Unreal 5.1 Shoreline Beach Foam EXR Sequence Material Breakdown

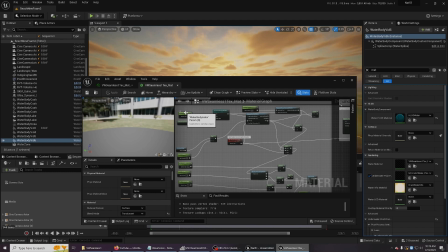249s
Most of the time that's the ocean material, the ocean body, which is you know, I usually put that in first, so it's parameter zero. These are parameters I made up to start controlling some of the wave WPO effects in the material.
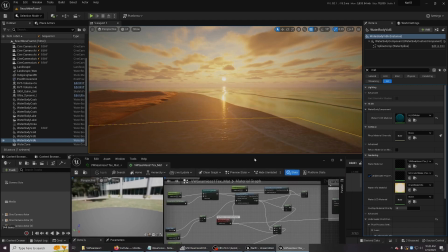266s
And on my video sequence here, I'm not doing a lot.
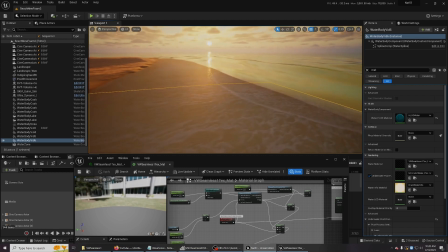270s
I'm just getting it to kind of wave back and forth a little bit to add some motion, mostly to try to blend the scene better here.
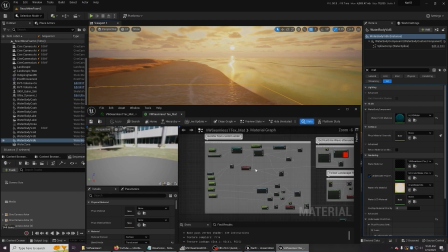278s
But let me show you again. I'm just going to back this off, try to get a good view.
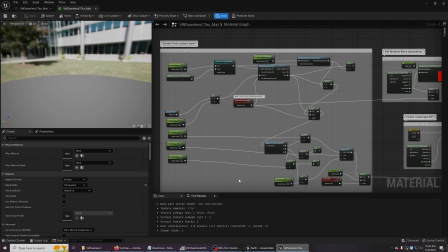285s
It looks pretty good. And here's the controls for like the XY, the height.
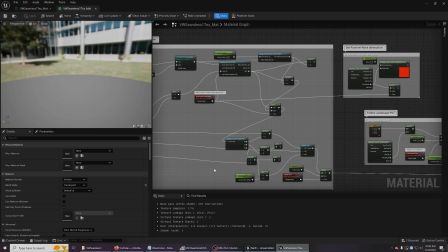295s
I can also set the wave Z offset a little bit further, mostly, again, for these inshore materials because they're following the terrain.
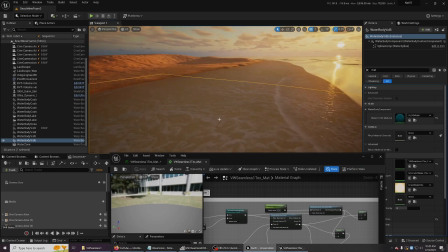308s
If you make the wave height too high, they'll start breaking through and it'll ruin, like, the illusion.
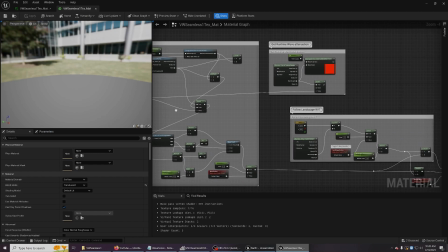315s
All right, so let me keep browsing through the material graph editor here.
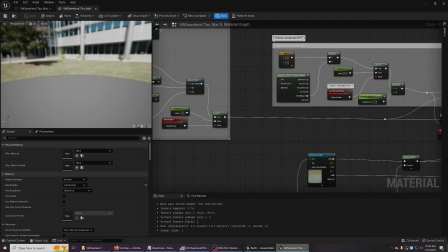321s
Again, this is the source of the waves, and here is the RVT section.
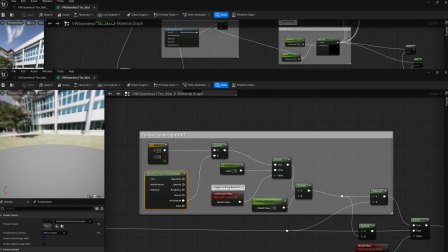327s
I learned how to do that from a great TharleVFX video. I'll leave a link to it in the description.
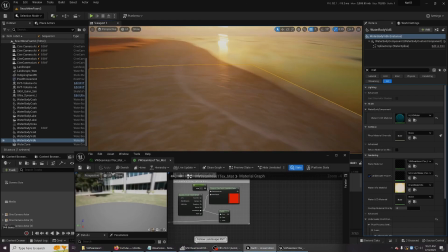334s
But what this does is it allows the custom water body mesh to follow the terrain pretty much exactly.
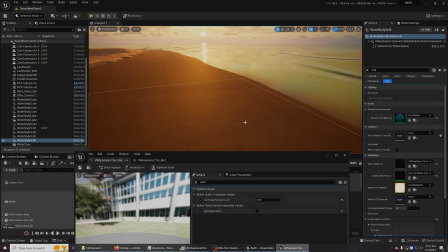344s
The custom water body mesh, I believe, is a procedural mesh that the engine makes.
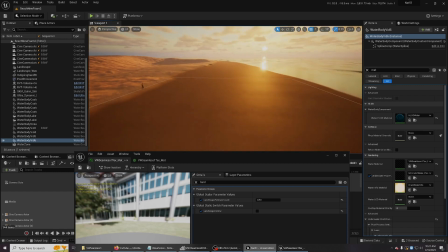351s
And right now I'm just messing around with the landscape follow settings.
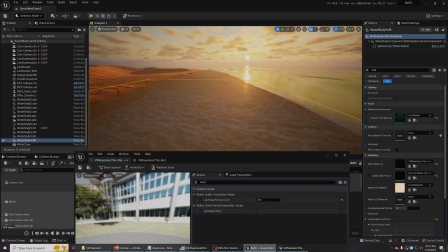359s
But as you can see,
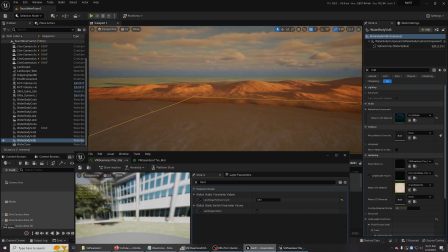362s
it kind of sticks to the landscape and helps sells the illusion of the foam rushing up and down the shore vertically there.
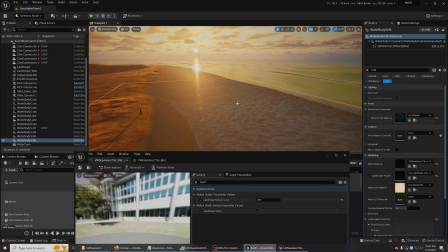372s
A flat plane wouldn't cut it here either, because you would end up cutting off parts of the animation and stuff like that.
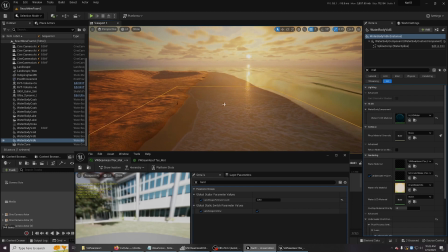380s
So this comes in pretty handy. And I don't think you can do this with any other mesh either, because of the procedural nature of the custom water body mesh.
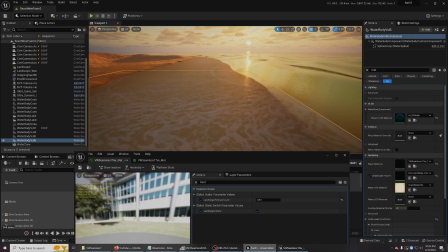395s
And that's if you want to follow the waves. So one issue that can come up with this is mesh bounds.
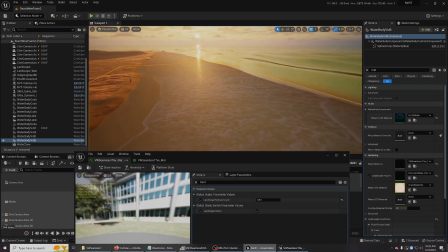404s
On these custom meshes, I had to set the scale pretty high of the custom water body, or I'd have pretty bad flickering issues.
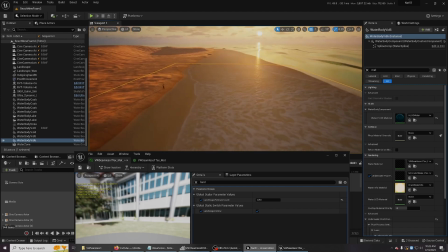413s
So keep that in mind. You know, you can get into some scaling issues with that.
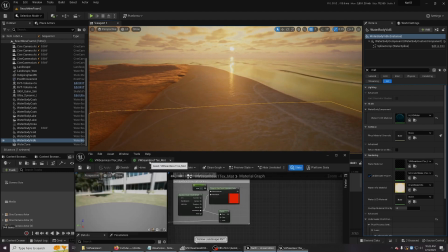420s
But anyway, let me go back to the material graph editor.
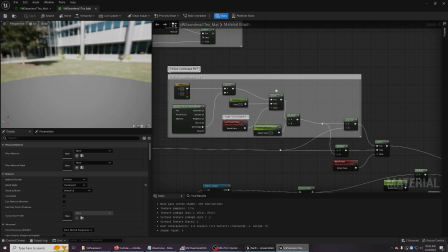425s
So again, I picked that up from TharleVFX.
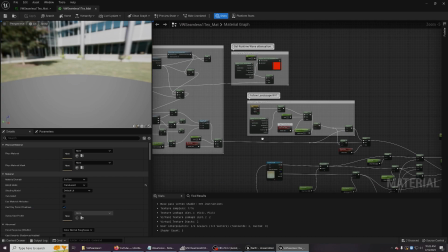429s
And you can see it's pretty simple, and this is all dialed into the world position offset.
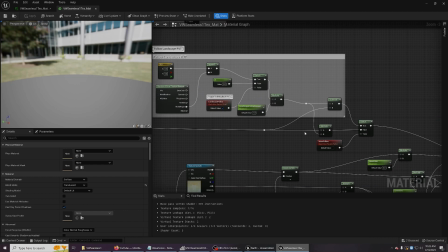436s
And depending on what you're doing, I think I'm either multiplying it or I'm subtracting it.
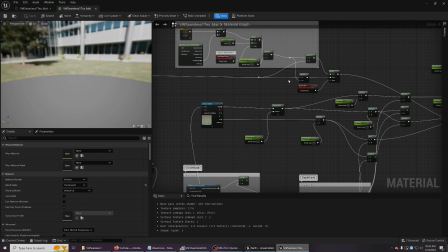443s
Again, this is still kind of a work in progress, so the great thing about the graph editor here is it's kind of fun to play around with different settings.
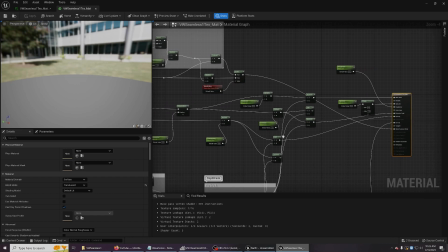452s
I tried to clean this up a little bit before I came in here. Yeah, you can see I still had, hey, what happens if I added this or that?
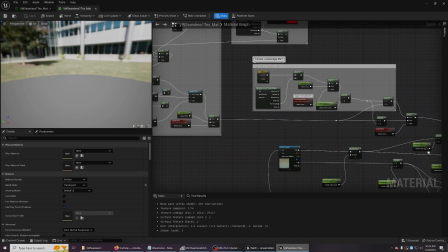461s
So this is all falling into the world position offset, and this is, let me just go back, make sure I get the whole chain.
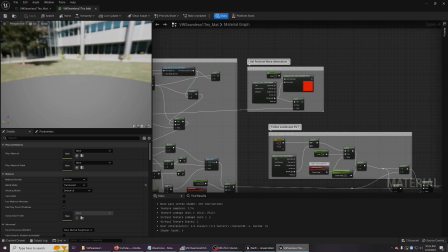468s
So that's that. These here are because I wasn't sure why my
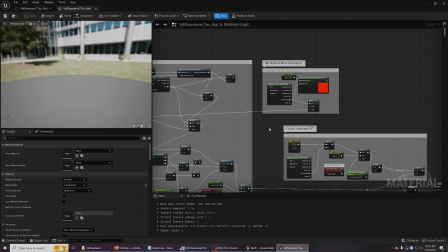477s
runtime wave attenuation was breaking. I'd hit play, and
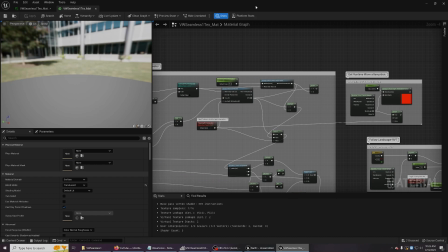483s
you can attenuate the waves as they come in depending on the height of the shore.
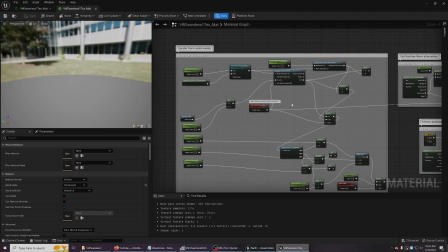491s
And if you don't have a fluid sim in the level, it won't work. It'll work in the editor, but it won't work when you hit play.